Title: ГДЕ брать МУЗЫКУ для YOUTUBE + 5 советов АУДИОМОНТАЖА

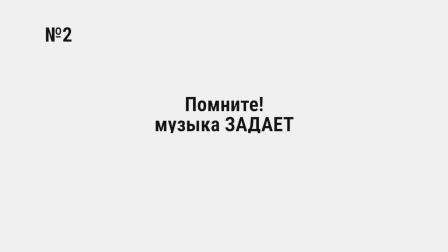638s
Помните о том, что музыка задает ритм монтажа.
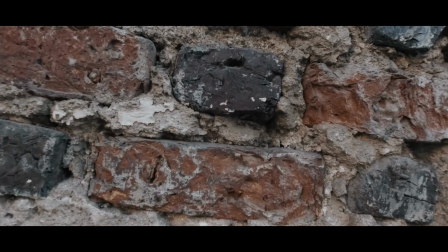641s
В одном из прошлых уроков я сделал очень динамичный монтаж, который оказался чересчур динамичным и быстрым.
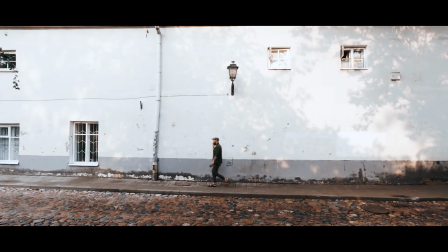649s
Многим, в том числе и мне, он не пришелся по вкусу. Кстати, полный разбор данной ошибки вы можете посмотреть на моем канале в этом видео.
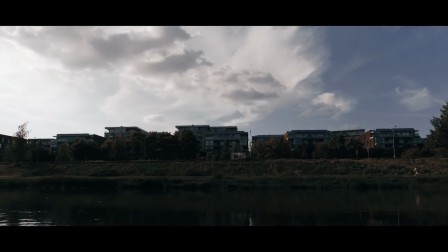657s
И когда я сел перемонтировать видео, у меня не получалось до тех пор, пока я не заменил трек.
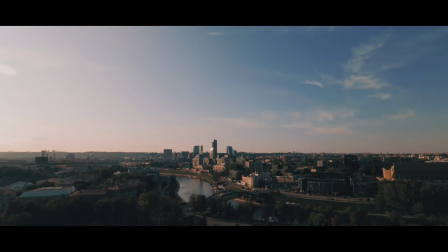663s
Поэтому, если у вас что-то не получается, не привязывайтесь к музыке и попробуйте ее заменить.
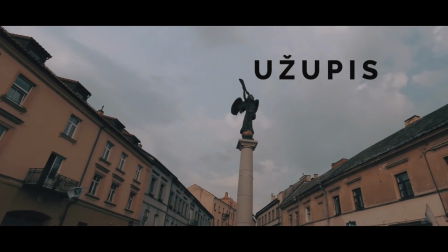670s
Если же нет, можно монтировать не под бит, а параллельно ему. К примеру, на каждые два удара менять кадр, а не на каждый удар.
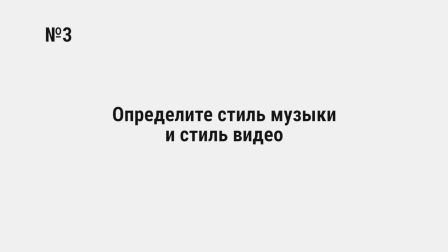681s
Определите стиль музыки и стиль видео.
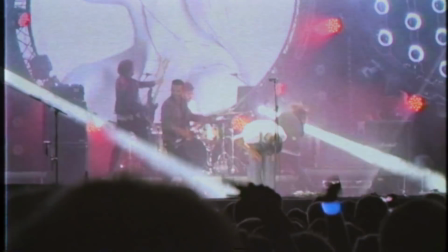684s
Стилей музыки на сегодняшний день очень много, от рока до хип-хопа, от классики до минималистичного эмбиента.
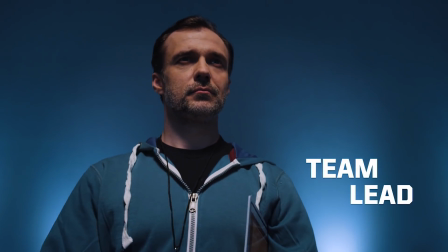692s
Как ни крути, но стиль музыки должен сочетаться со стилем видео. К примеру, на всякие спорт-ивенты ставим электро и драйв.
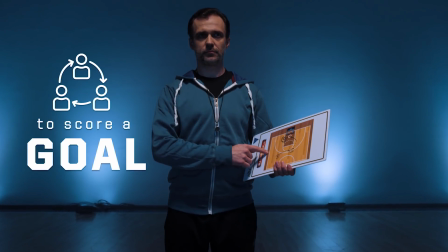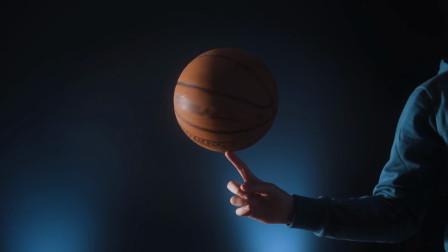706s
Странно смотрелось бы, если бы мы сейчас поставили кантри.
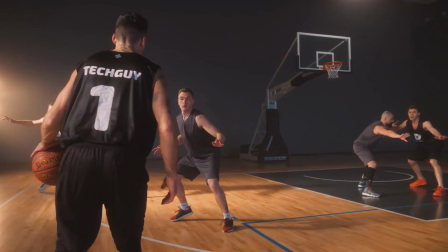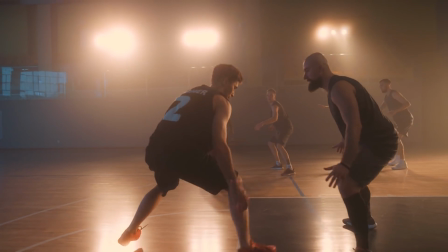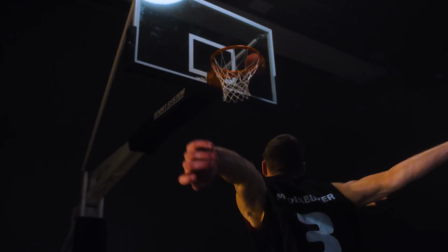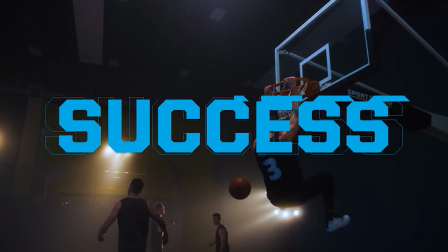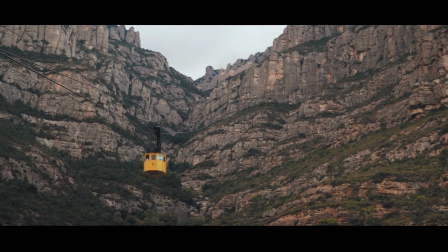730s
Точно так же и здесь. У нас кадры природы, гор и хочется чего-то этнического, какую-то трубку, какие-то духовые инструменты.
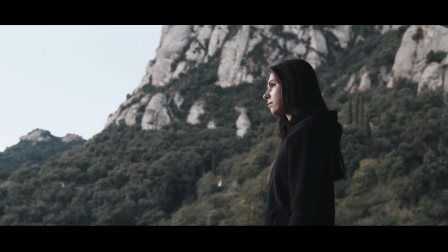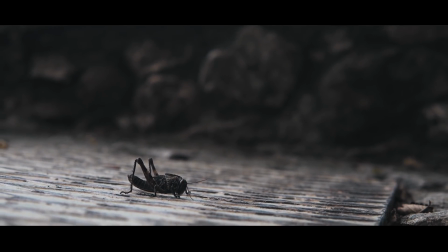747s
Если поставим техно-дэнс, он разрушит всю атмосферу места и видео.
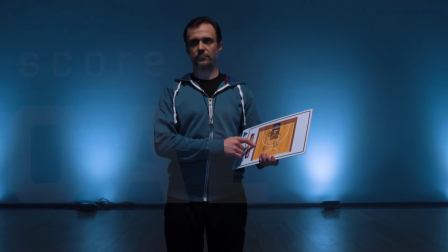753s
Естественно, когда вы по знанию смешали стили музыки и видео, это может быть зачетно.
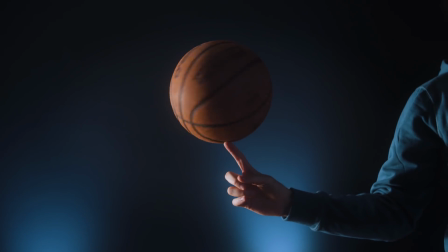758s
К примеру, давайте возьмем тех же баскетболистов и поставим классику.
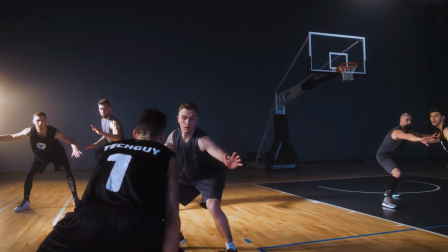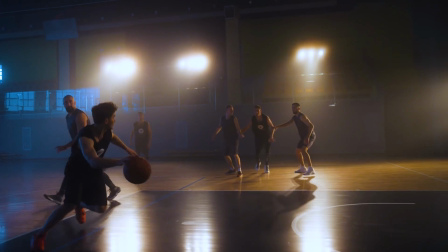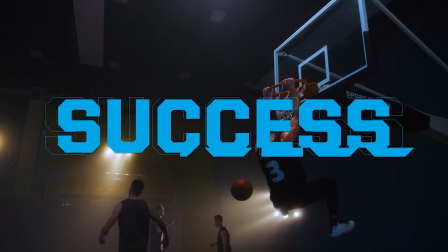777s
Смотрится тоже неплохо, может даже интереснее и необычнее. Расставляйте психологические акценты.
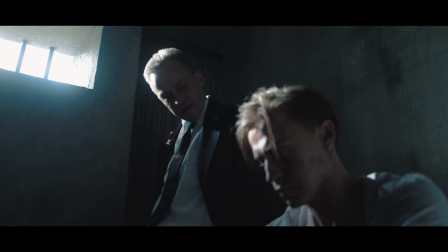784s
С помощью музыки можно выделять определенное психоэмоциональное состояние главного героя и передавать его зрителю.
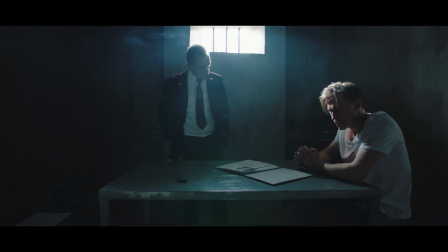792s
Для примера возьмем интерактивную рекламу, над которой мы сейчас работаем. Когда главному герою предстоит сделать серьезный выбор, от которого зависит многое, кажется естественным с помощью музыки сгустить краски.
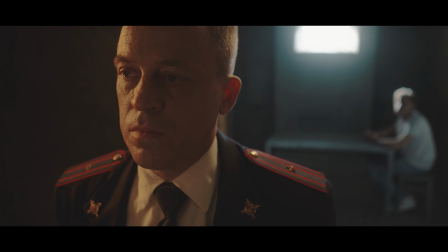810s
Точно так же мы можем развеять напряжение, и снова же с помощью саундтрека.
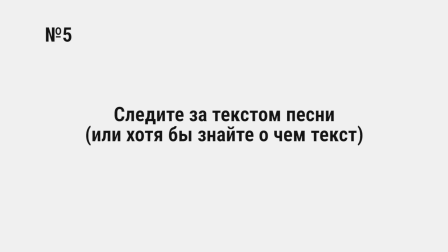827s
Слушайте не только музыку, но и слова.
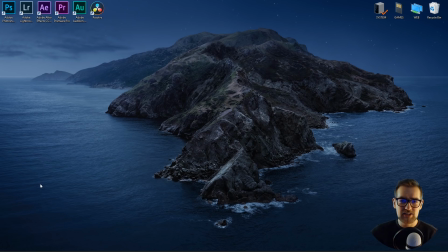830s
Очень часто мы слышим только музыку, а слова из-за незнания языка или просто банальной невнимательности мы не принимаем в счет вообще. Очень часто наблюдал картину, когда под песню, в которой поется про измену и жестко разбитое сердце, прекрасно танцуют молодожены.
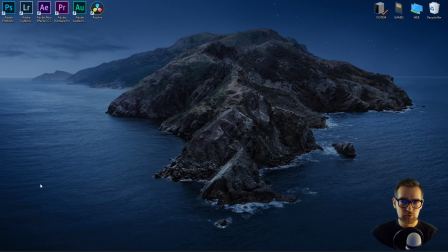848s
Я бы сейчас показал пример, но я очень давно не монтирую свадьбы, уже года 4, а чужие видосы брать не хочу. Но хочу вам сказать, что надо следить за тем, что поется в песне. Напоминаю, что все ссылки находятся в описании. Пишите комментарии, ставьте лайки и подписывайтесь на канал, чтобы не пропустить новые видосы. Не болейте, не тупейте. И до скорых встреч. Пока.